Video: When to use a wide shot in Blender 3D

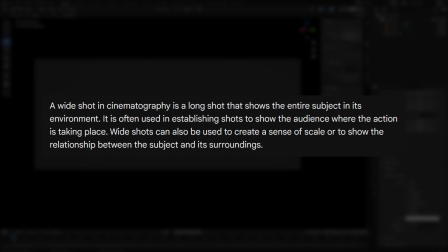(0:00)
Blender3D, I'm explaining wide shots. I'm making a playlist of all the shots and explaining on how to use them, when to use them, and why to use them.
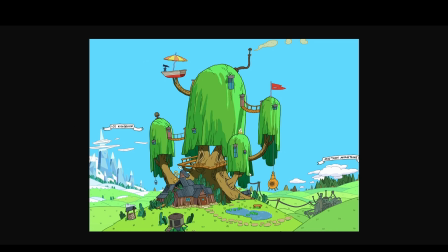(0:07)
So the first shot is wide shot, the first picture is adventure time. So we have a master shot, a wide shot, and it shows us first location of the scene, like the house. So we know it's going to show us the house, and then if there's going to be a second shot, which is going to be inside the house, we know it's inside their house. Because if the shot starts with them being inside a house, it might be a house underground,
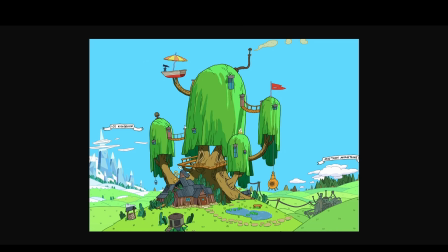(0:27)
it might be a house in space, we don't know where the house is so now we know it's somewhere in this location and the same thing with regular show the house here they show us it's in
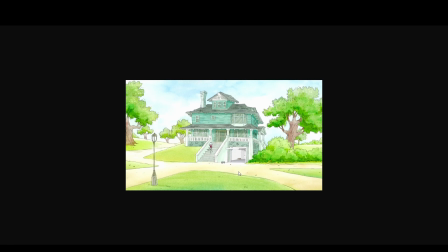(0:35)
the park because if they start filming their bedroom immediately we don't know where it is it could be in space it can be in some other country in some other location but at the beginning of regular show it shows us that the location is in the park and mobius does a lot of
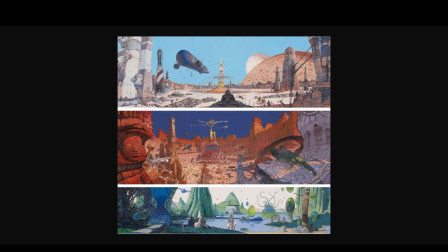(0:49)
white shots as well in his comic books he shows us the location of the place so planets so it's in space on a planet in space
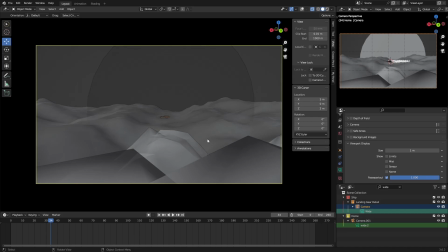(0:56)
somewhere and it shows us more locations somewhere in the desert but for blender 3d i did the same thing so i made my own shots as well so the first shot i have a introduction shot that i made so if i do have 12 this what it looks like so i have something
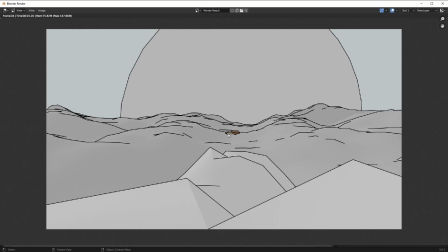(1:10)
up close like rocks the middle ground which is more rocks and then i have something in the center which is a car and then in the back i have something we just have no idea about so for this scene i would have to i would have to commentate narrate it like on this wasteland somewhere somewhere
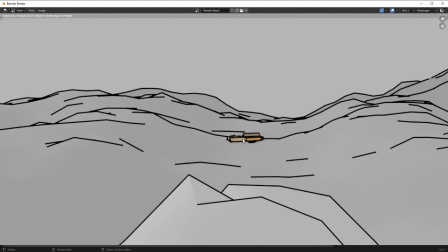(1:24)
between rocks and snow and mountains and my ship has broken then i'm going to move on to a shot which explores the dome and
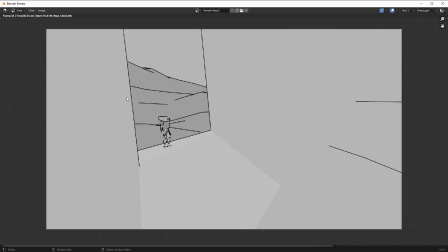(1:32)
here's a robot and he enters the dome and he finds an entrance and he finds there's nothing inside and
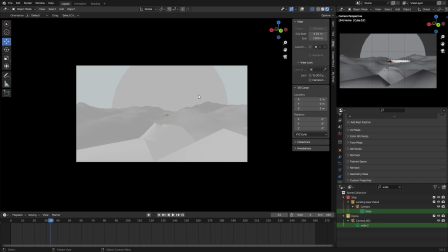(1:37)
he begins exploring what's inside the dome so again this shot is to introduce your scene introduction